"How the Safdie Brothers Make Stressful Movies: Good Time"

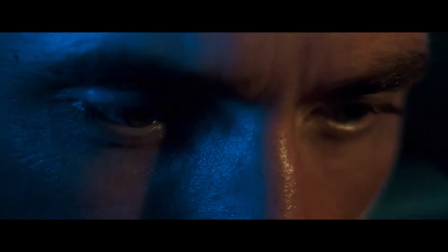6s
Hi everyone, and welcome to The Movement Image.
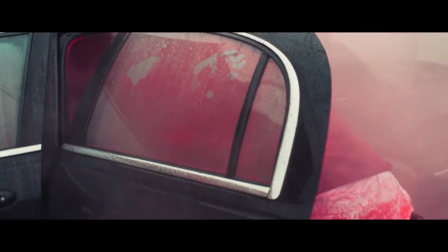9s
Josh and Benny Safdie have created a name for themselves, making gritty dramas that suspensefully grip audiences with their unique style.
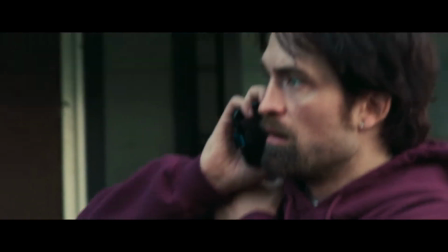18s
The question is, how do they accomplish this? Today we're going to take a look at how this is done in their 2017 movie, Good Time.
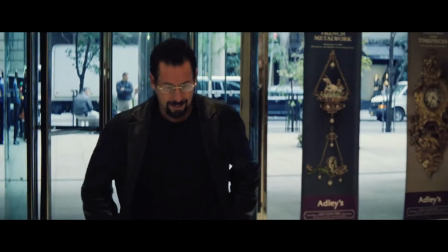26s
This is part one of a two-part series on the Safdie brothers, so be sure to click the link in the description for my video on Uncut Gems.
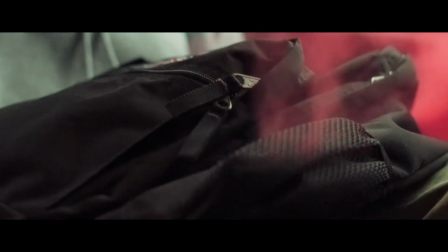37s
Good Time does two things. It stresses us out, and it disorients us.
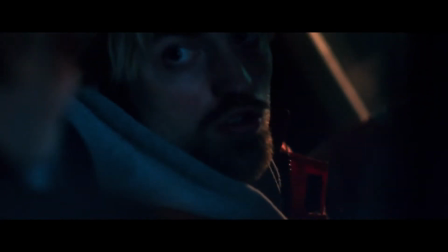44s
Starting with a bank robbery, the film follows Robert Pattinson's character Connie as he works to free his brother Nick from police captivity while avoiding capture himself.
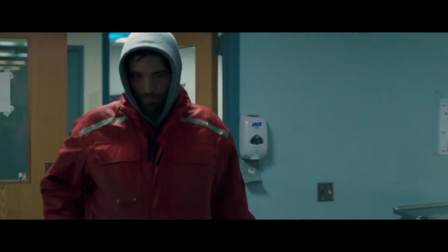53s
Carried by the taut, psychological fear of Connie finally running out of luck, the plot pinballs from crisis to crisis,
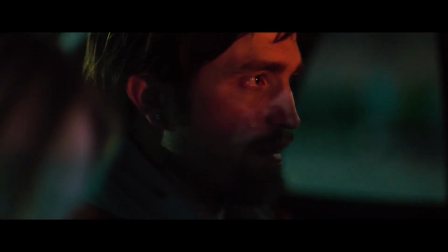60s
forcing Connie to continually rise above seemingly insurmountable odds.
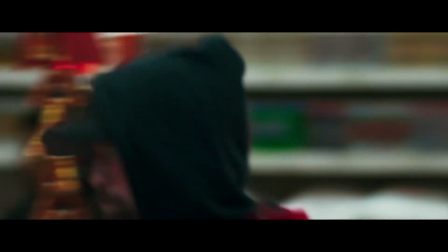65s
The film's plot keeps us on edge about what could happen next, and the cinematography builds on this, maintaining stress and disorientation throughout.
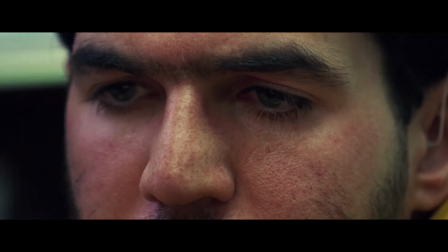74s
The stress begins with the most common shot in the film, close-ups. The Safdie brothers don't want us assuming characters are under stress, they want us to see it.
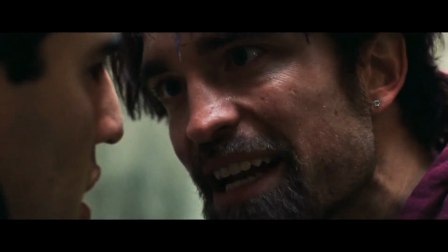84s
By focusing us on characters' faces, we see their emotions and become invested in the problems they're facing.
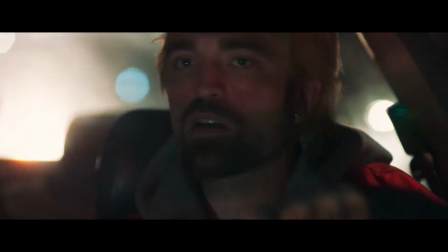93s
Take this sequence from the middle of the film.
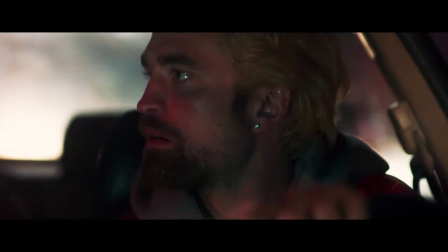96s
Connie, Ray, and Crystal drive up to the hospital and see a ton of cops, which alters their plans to sneak in and break Nick free.
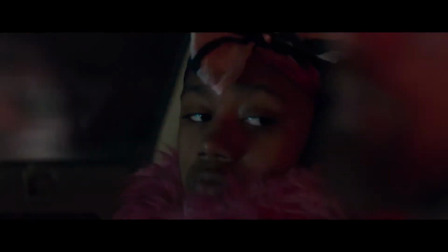103s
As they're driving past, the film cuts to a close-up of each of the characters, cueing us to think about how the characters are reacting to this new development.
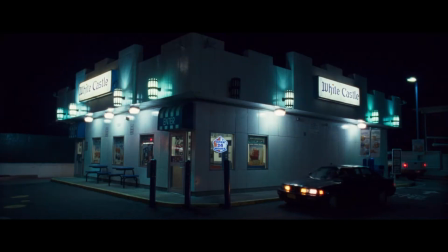112s
How discouraged are they by the police presence? How are they going to work through it? These close-ups get us in their head and make their problems our problems.
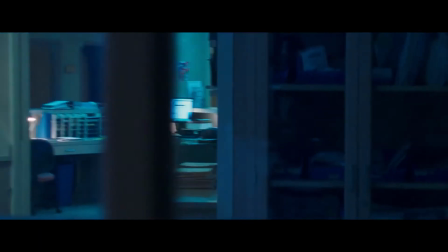123s
Close-ups are also used to reflect what's most important to characters. For example, take the scene of Connie's hospital escape.
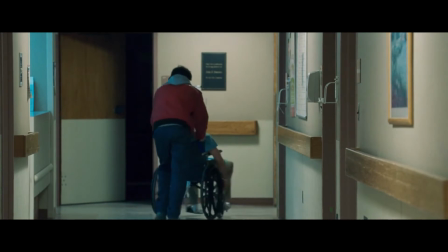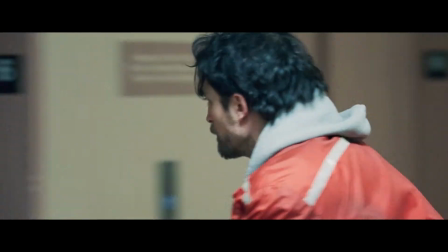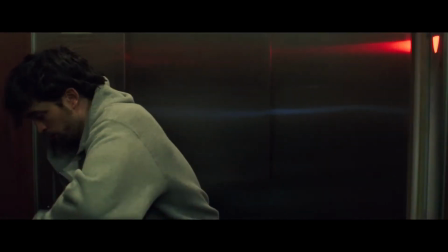143s
Notice how we get a close-up on Connie pressing the elevator button at the end? That close-up tells us that that button needs to get pressed, and it needs to get pressed now.
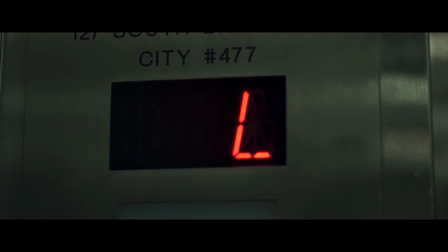153s
These types of close-ups telegraph the intensity of characters' focus,
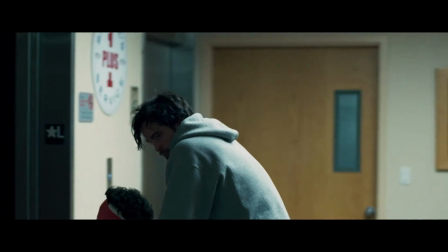157s
conveying the psychological difference between a person casually leaving the office and someone desperately trying to escape the law.
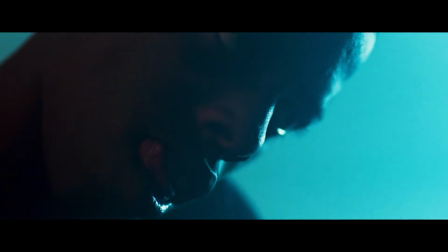165s
It's important to point out these small details, because outside of building our emotional connection with its characters, Good Time doesn't want us focused on details like these.
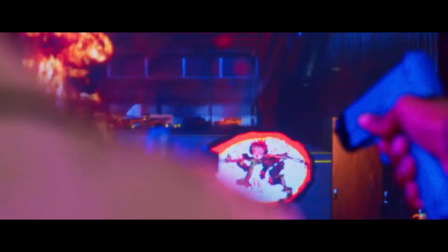177s
Instead, the camera in Good Time is almost always trying to disorient us, increasing the tension and making us nervous about what could be hiding around every corner. Central to this disorientation is the fact that we're rarely given a firm impression of where characters are in space.
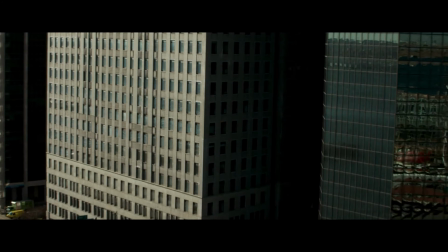194s
Ordinarily, a film will lay out a space with establishing shots that orient us with the character's surroundings.
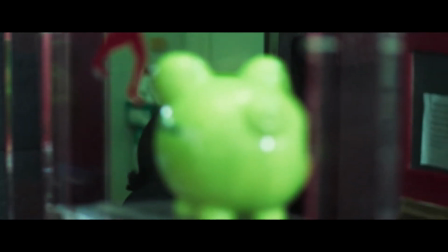200s
Good Time often denies us this information outright, or blocks out an area of the frame to keep us uncertain about things.
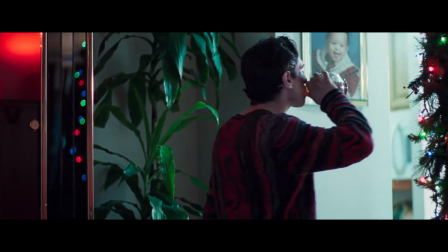207s
Because the plot is reliant on Connie's constant fear of getting caught, this uncertainty adds to the tension, leaving us on edge about what could happen next.
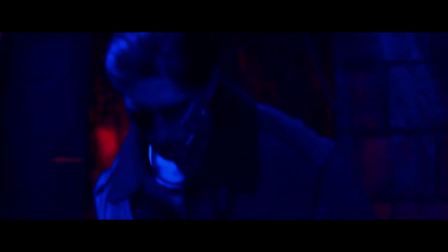218s
So, in a scene like this, where Connie and Ray are searching through a haunted house to find loot from an earlier heist, we see just how disorienting this can be. By keeping these shots tight and editing to jump around the space,
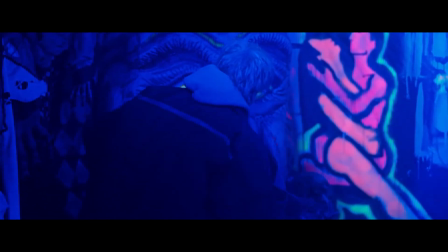234s
the Safdie brothers use the confusing and frightening environment to increase our fear for the characters as they wade into the unknown.
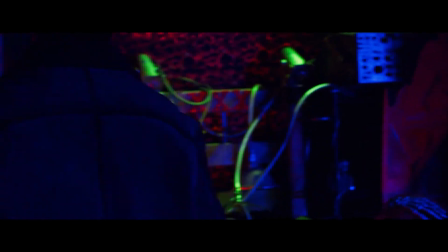241s
We don't know if they're near an entrance or exit, if there are other ways out, or if other people are in there with them.
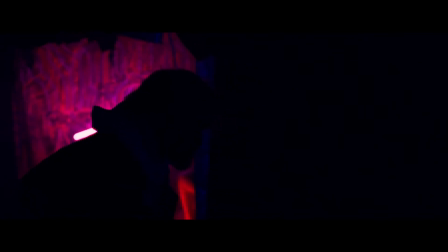248s
This draws us into the scene, making us wonder not only if they'll find their loot, but if they can even navigate their way out of there.